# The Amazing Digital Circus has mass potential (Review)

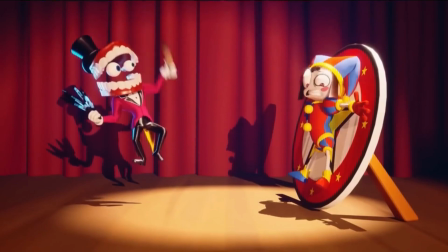(4:18)
And I thought it looked good in all the teasers and trailers, but in the actual episode, it looked way better than initial thought.
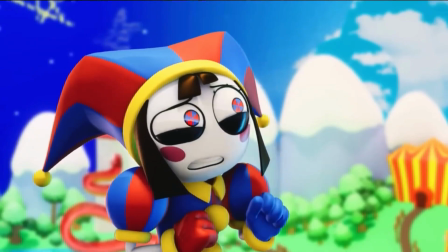(4:26)
The team did an outstanding job, far exceeding the expectations for what indie animation can look like.
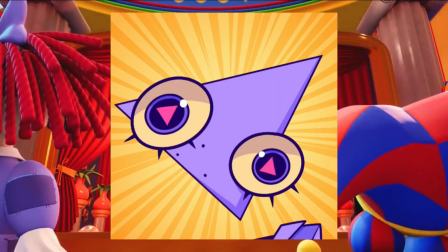(4:31)
Character design is also one of the series creator Gooseworx specialties, and it shines here in my opinion.
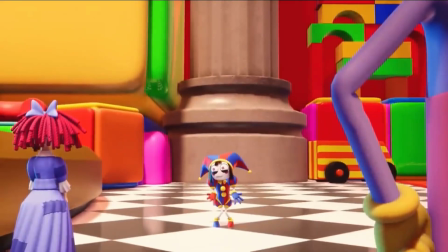(4:37)
On their own, they're pretty good. All the designs are pretty creative and definitely fit into that zany, surreal feel that the rest of the circus fits into.
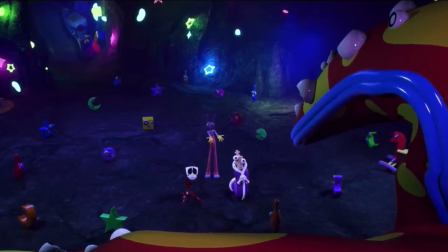(4:45)
But combine that with the amazing animation, and that instantly makes all the characters just that more expressive and charming.
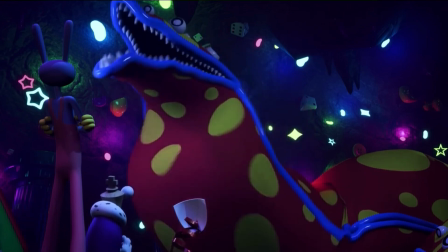(4:52)
From the facial features to the fast or slow movements. Every character could be mute, and you could still tell what each character was thinking just by reading their faces or movements.
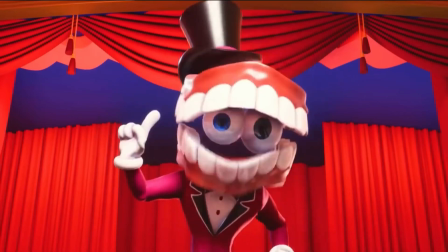(5:02)
The environment around them oozes with creativity as well.
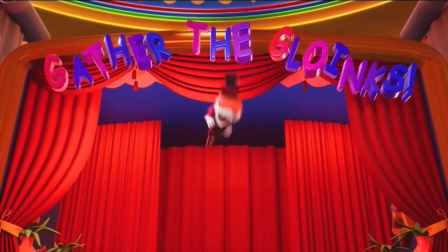(5:06)
All the colors of the circus pop, and even settings such as the grounds pop just as much.
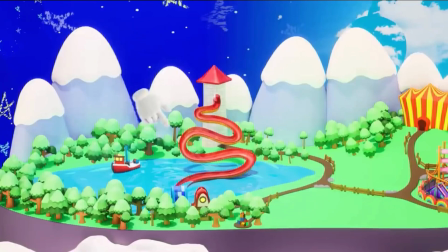(5:12)
I think that comes down to the lack of stuff like detailed shading and gradients on a lot of the models. Because again, this is supposed to be taking place inside an old computer game. I don't think games from that era were exactly high resolution running at 60 frames per second.
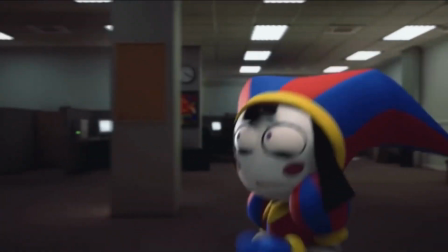(5:28)
Even the actually high detailed areas such as the fake exit area Pomni gets stuck in near the end, which doesn't pop as much, but that's the point.
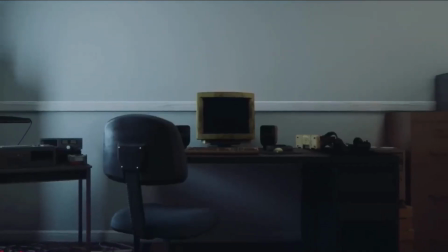(5:36)
It's supposed to be a much more sinister and insane tone, which stuff like the lighting helps a lot.
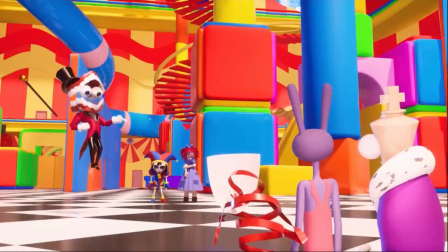(5:42)
The circus looks like one of those old I Spy books. Do any of you even remember those?
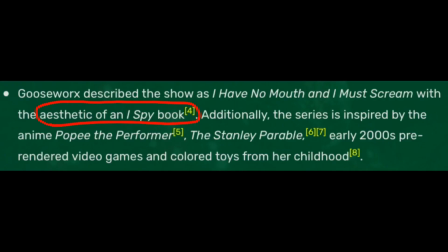(5:47)
That's what I first thought when I watched the pilot. And it turns out I was right. Cause I'm a professional, baby!
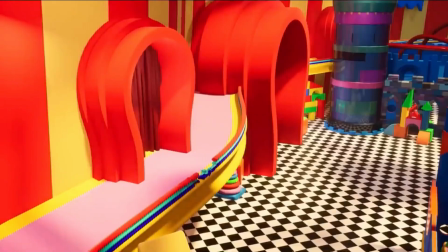(5:55)
Though this does come at a cost when you realize at some points you're playing
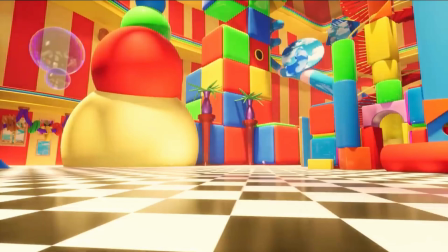(6:00)
I Spy with the characters as they can easily blend into the background all the bright colors. But this is only really a problem in the main circus area. The next best part about the show, besides the satisfying animation, is easily the characters.
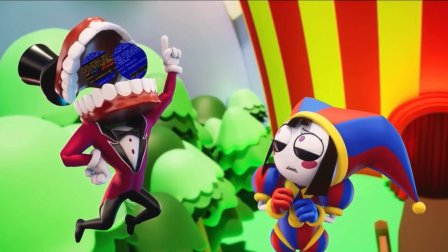(6:14)
Let me just start off with the two main characters that I have a lot more to say about. Let's start with Kane.
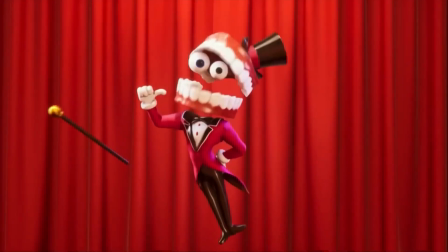(6:19)
He is the AI that runs the Amazing Digital Circus. He's essentially the ringleader and is responsible for keeping all these people here trapped. We think. As you would probably assume, since there's only a pilot out right now for the series, we don't exactly know a lot about the lore.
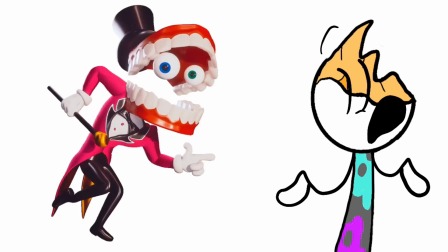(6:38)
So I can't actually say whether Kane's doing all this against his will or not. We'll just kinda have to wait and see.
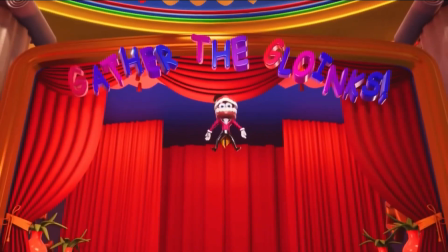(6:43)
But for now, he's just the ringmaster who makes challenges slash adventures for all of the cast to go on, to prevent them from going insane. He's also my favorite character. You know that meme where you look at a character like Ken or Patrick Bateman and you say, "That's literally me"?
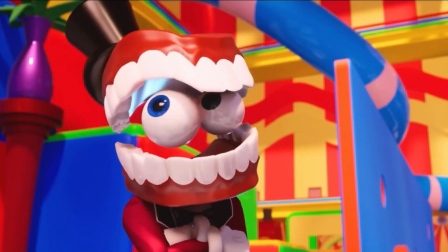(7:01)
Well, personally, I can't disclose whether I'm an AI character that's in possession of 6 human souls, but I love his energy.
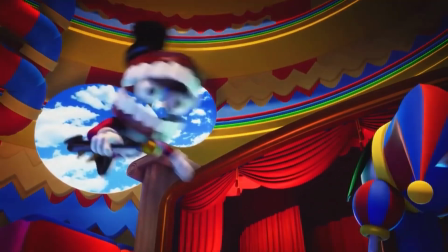(7:08)
The fast-paced movements and speaking, expressions, all that jazz is great.
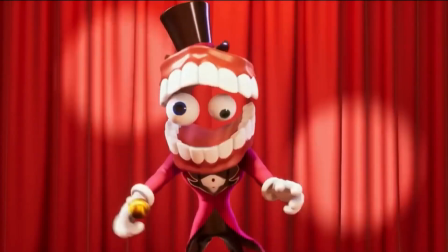(7:14)
One of the few characters to make me consistently laugh. Besides Kane, who was the antagonist slash villain slash AI thing,
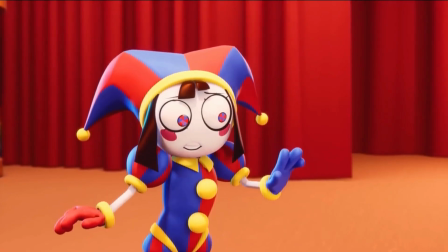(7:23)
Pomni is the actual protagonist of the show, and a great one at that.
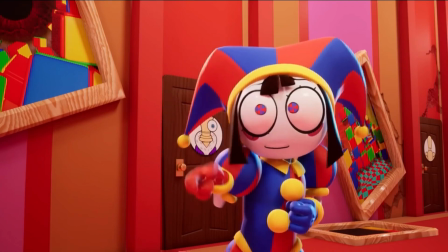(7:27)
She's both levels of endearing and fun, especially when she's slowly going insane and trying desperately to reach an unattainable goal,
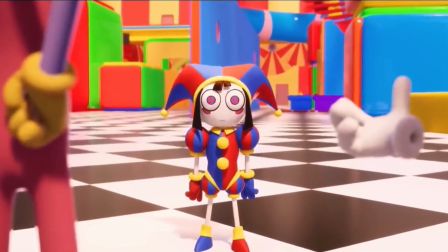(7:34)
and by the end of the episode accepting the fact that she'll never leave and be forced to stay in the circus for all of eternity.
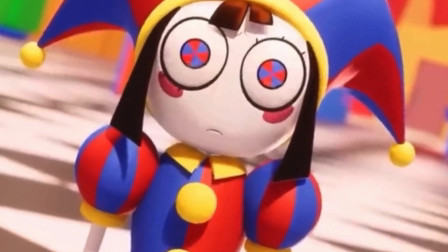(7:40)
How fun! Not as much to say as I thought. She's just an interesting character that fits the tone of the show, and I can't wait to see more of her when the show gets picked up for a full season.
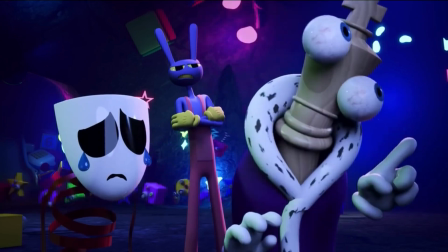(7:51)
The rest of the characters are also pretty charming. Again, it's just a pilot, so not a whole lot to discuss, and you could sum up the characters in a sentence.
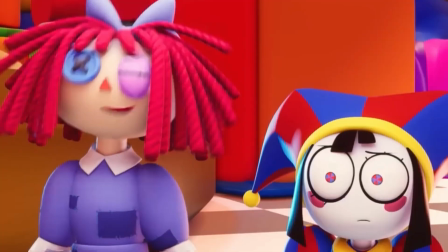(7:59)
But from what we've seen of them so far, I like. Kinger is based and also insane.
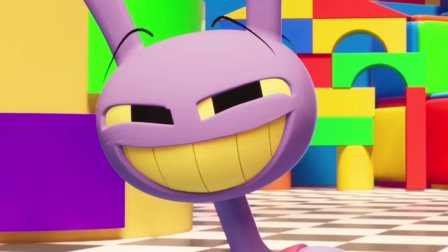(8:09)
God, I hate Jax! I don't get it.
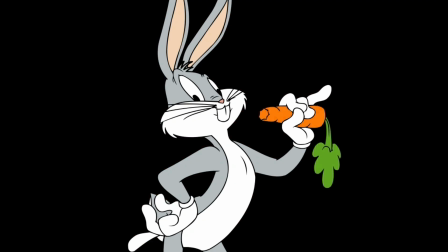(8:12)
Why does everyone like this stupid, rude, asshole Bugs Bunny wannabe who's the love child of Bonnie the Bunny and Yakko frickin' Warner?
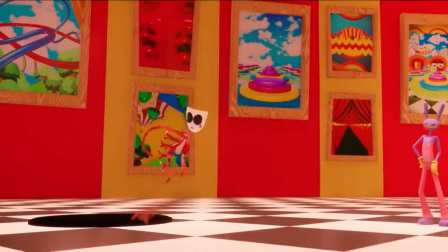(8:20)
He bullies everything and everyone, throws literal bowling balls at people, leaves centipedes in Ragatha's room because he knows she hates them.